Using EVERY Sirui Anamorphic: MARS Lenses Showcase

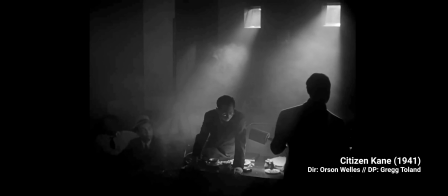It's in the 18 to 28 mm range you have many of the greats, Orson Welles, Steven Spielberg, and Martin Scorsese, among others. These are still considered wide-angle lenses and incorporate these broad views and big worlds, yet they allow for focus on the human characters that inhabit these worlds.
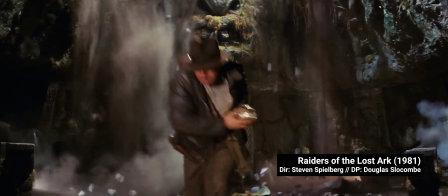They transpire an epic feel, but also a sense of the characters navigating that deep world,
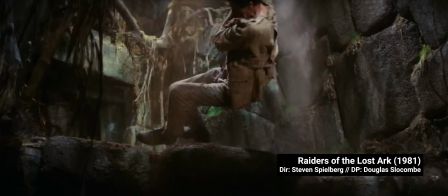struggling with their fate, fighting against the forces that seek to bring them down. It's no surprise that many blockbusters are shot at these focal lengths.
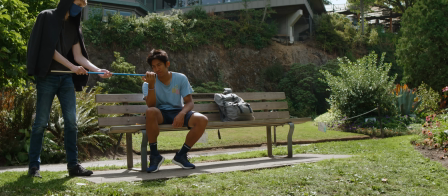It's also no coincidence this is Surei's widest lens at 24 millimeters,
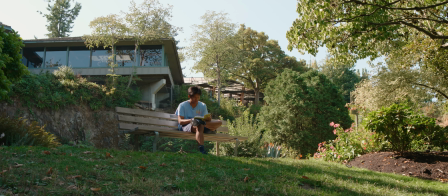allowing us to take in the surroundings of our character while not disconnecting from them.
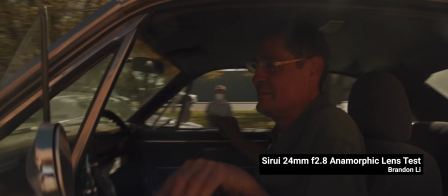This one goes really well on a gimbal or Steadicam and make good use of foreground elements to add depth to your shots.
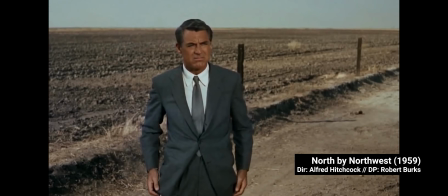Alfred Hitchcock favored the middling 50 mm focal length. His frames, like his films, are tight and tense.
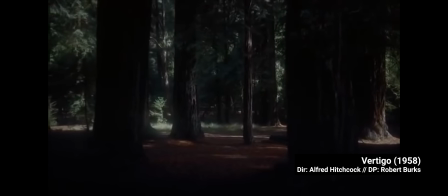We see enough to hint at the story's progression, but not enough to ever know exactly where it's going.
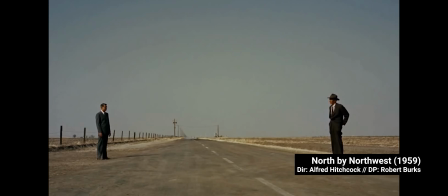The broad sweep and grandeur of the wide frame is too open, too slow, and too revealing, useful only to establish the environment. Hitchcock is a master of control, and the tighter focal length allows him to direct our attention.
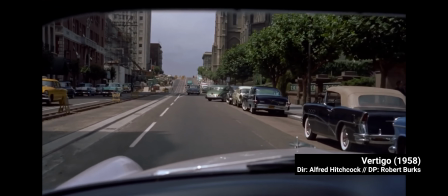He wants to walk us through the maze rather than unfurl the vista.
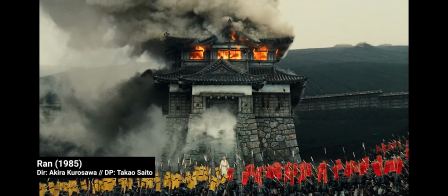Kurosawa preferred to work between 35 and 50 mm for most of his career.
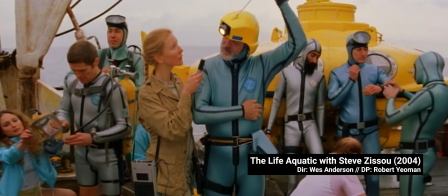Wes Anderson has favored 40 mm for some of his most iconic pictures. And you can also find Tarantino and Coppola favoring this range.
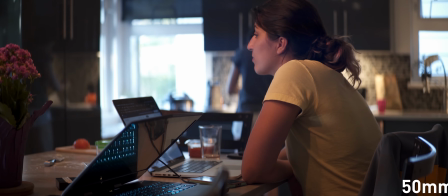This is where FOMO gets you, because Sirui offers both a 35 and a 50 mm, and some folks feel that there's a best choice here. There isn't. These are different focal lengths, and they deliver different looks.
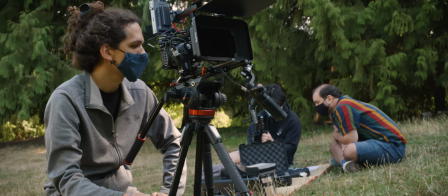On a tighter set, you might reach for the 35 mm for a medium shot, while in a more open location, the 50 mm jumps at you, or vice versa.
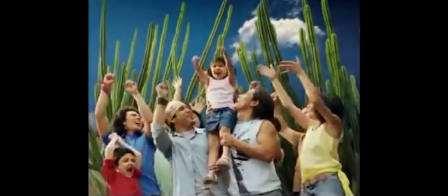So, I surely use both of them all the time.
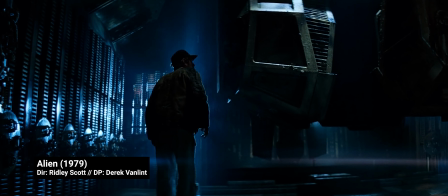Then, at the longer end, we have Ridley Scott, who favors working with 75 mm lenses,
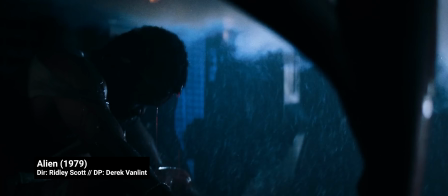perfect for the walled-in, terrifying world of a small ship housing a huge alien. But before you commit only to the focal length of your favorite director or film,
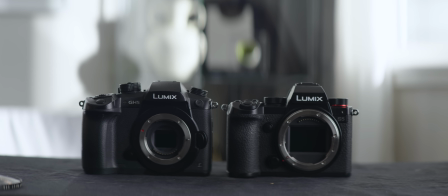we need to talk about sensor sizes, which fundamentally change the equivalent field of view of the lens you're using. We're going into the messy world of crop factors and misconceptions, some of which I'm guilty of myself.
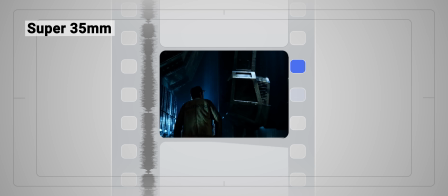Most of the films we're discussing were finished on Super 35 3 or 2 perf
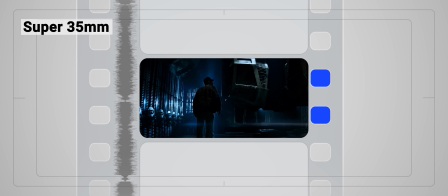film. which are almost equivalent to APS-C digital sensors, not full frame. The exact size of these sensors varies slightly from manufacturer to manufacturer.
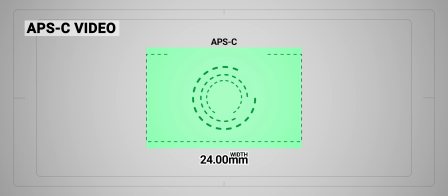The theoretical correct size would be 24 by 13.5 millimeters for video recording.
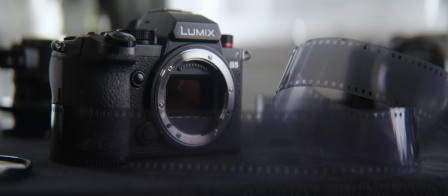But now it seems everybody's got the full frame bug, and all focal lengths became relative to full frame. This is the origin of crop factors. Mitch Gross is a strong advocate against the modern-day crop factor obsession, and as he puts it,
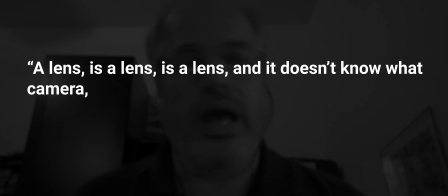a lens is a lens is a lens, and it doesn't know what camera, what size or format you have that it's shooting to.
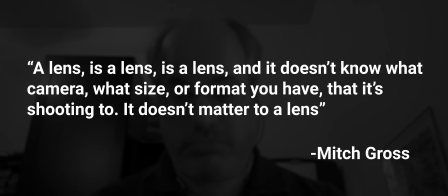It doesn't matter to a lens. You know how it goes.
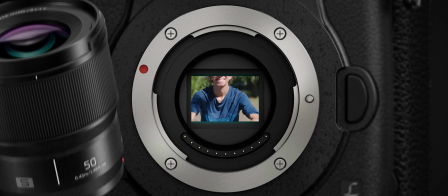If you have a 50mm lens on a full-frame camera, that'll match a 25mm lens on a 2x crop factor camera. I mean, it kind of looks true, doesn't it? But what most of these comparisons fail to take into account is the depth of field. So by setting up a comparison between the MFT 35mm and the APS-C 50mm, that should give us pretty much the same field of view.
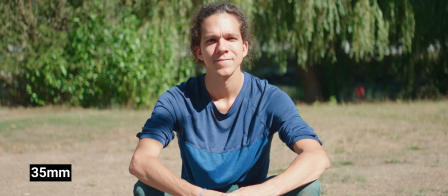One big difference that you can see is the quality of bokeh.
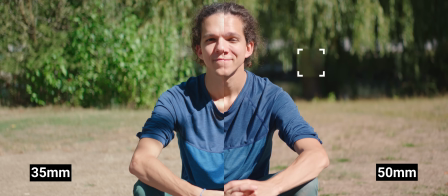The bokeh is much more pronounced on the 50mm on a bigger sensor, although our framing is the same.